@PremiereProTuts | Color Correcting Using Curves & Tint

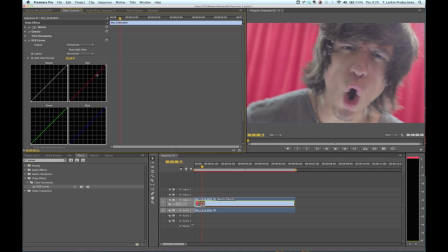And what you could do is you can manipulate these curves to bend and shape the way the colors interact with each other via this grid right here. And what I do normally is the first thing I do is I normally go right to here, and I'll start dropping the blacks a little bit to give myself a little bit more contrast.
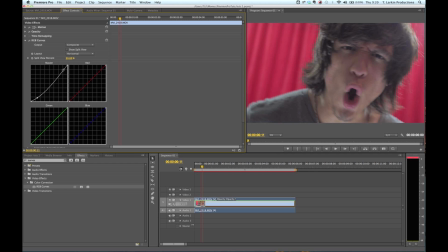Right about to there, just for a tester. And I'll do the same thing at the very top to bring up my highlights. And to me, this isn't looking dark enough. So what I'm going to do is I'm going to drag the very bottom corner where the dark, where the blacks are. I'm going to bring those in till I start actually crushing the blacks a little bit,
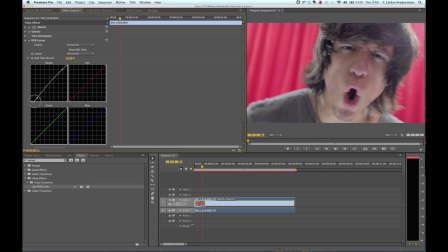which means I am taking out a lot of the black information below a certain point on the scale. I'm going to move this little curve over here just a little bit more, and then I'm going to go into the midtones. I'm going to bring those out a little bit just to get a little bit of color in his cheeks, Gonna drop this back down a little bit.
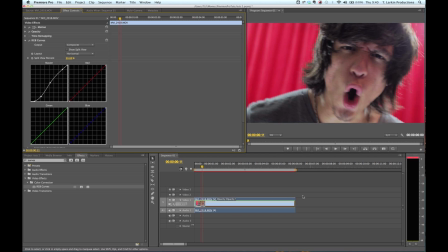And since this was a metal video, we're gonna go ahead and look through this. I'm gonna disable the audio so it doesn't scream in your ear. Since this is a metal video, we're gonna add like a little bit of a mood to it.
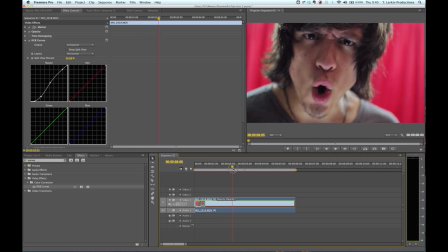And one of the things I always do for color correction is I try to stop on a pretty crystal clear frame so you can get an idea what you're doing. And I didn't make Mikey look too good there, but unfortunately that's going to be our only crystal clear frame that we have to work with.
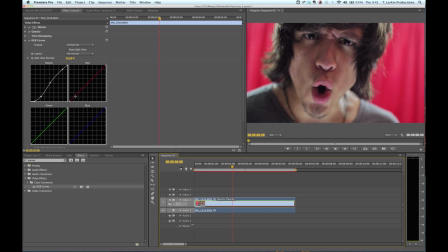So what I'm going to do is I'm going to do what's called like a little cross processing, and I'm going to drop the reds out of the shadows, but I'm going to pick them up in the highlights. So I'm restoring the skin colors, but if you notice through here, we have like almost a bluish greenish tint that gives it kind of a spooky vibe, if you will.
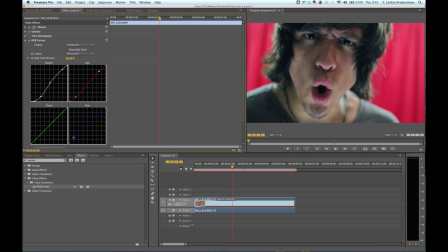And I'm going to do the exact opposite with my blue channel. So I'm going to pick that up in the shadows. So get a little bit bluer in the shadows, and up in the top, I'm going to drop it out. So now I have this neat kind of cross-processed look.
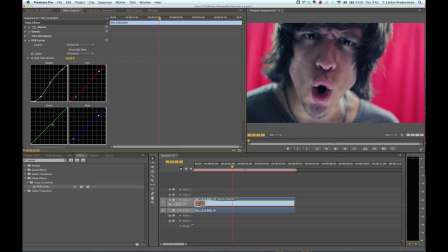And with the greens, I really just use the green to compensate for what's going on in between these. I don't really do too much with the green because it doesn't really do too much for the skin tones. But what I'll do is I'm just going to poke it up just a little bit here and drop it down just a little bit here to give it a little bit more of a look.
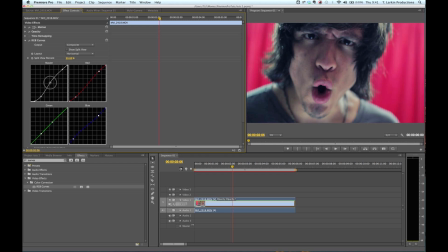Okay, so I'm just going to do a couple quick adjustments right here.
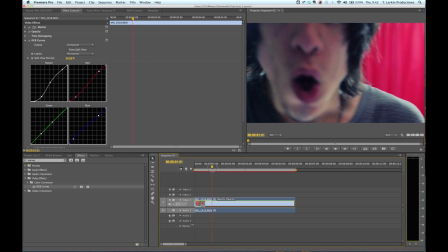And we have really quickly a really nice look for this footage.
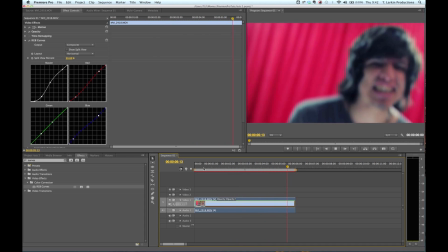Now, if you don't have the Technicolor preset installed on your camera, a lot of times you're not going to have to do that initial step of going in and adding contrast in. You'll still probably want to add a little bit of contrast, but it's not going to be as necessary if you don't have it installed.
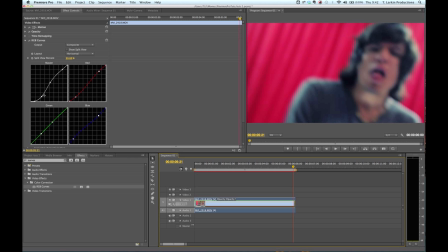I would still advise getting it installed because what happens when the camera adds contrast is it compresses everything below and above a certain level, and what you'll deal with is compression artifacts and just loss of digital information that you really want to keep until you get to the editing bay and you can
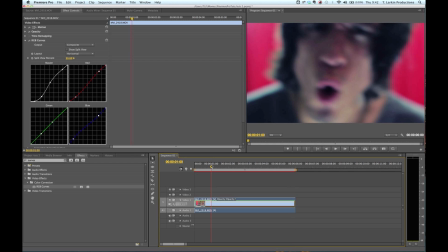decide in post what pixels you want to drop off and what brightness and luminance values you want to drop off.
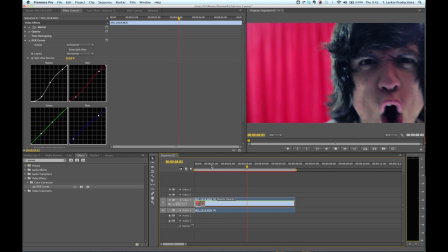So just looking through, we already have a really, really nice contrasty look.
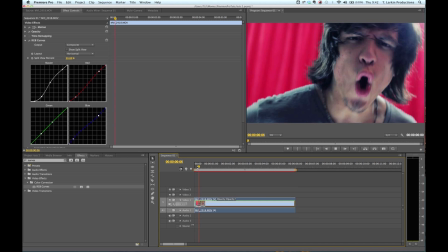Everything's real clear. And that's pretty much good to go.
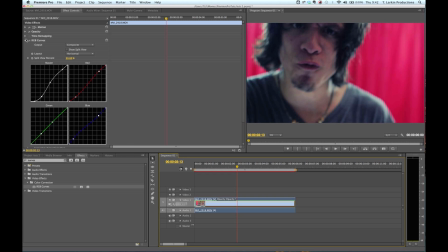So I'm going to twirl that down.
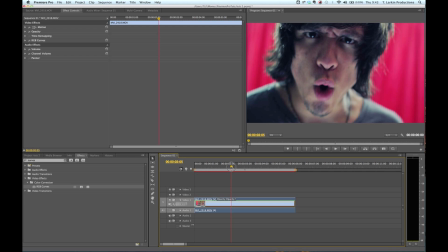And one of the things about this is it's just a little bit too, the saturation is bugging me. And you can go and add the hue levels and saturation, but you'll see that that's not GPU accelerated. So what I typically do is I add the tint effect, which is GPU accelerated.
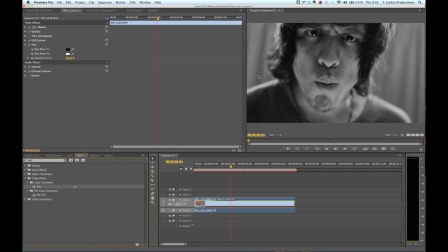And the tint effect is going to make it black and white. But all I do is I dial it back till the point where I think the saturation looks really nice. And let's see, I'm going to say
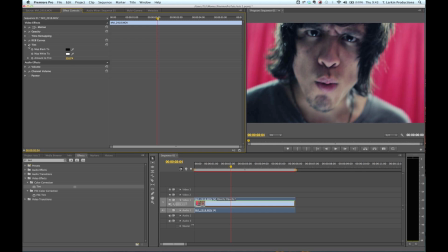about 19%. Let's see, before, after. You know what, I'll dial it back just a little bit. So I took 10% of the saturation out. Let's see how that looks.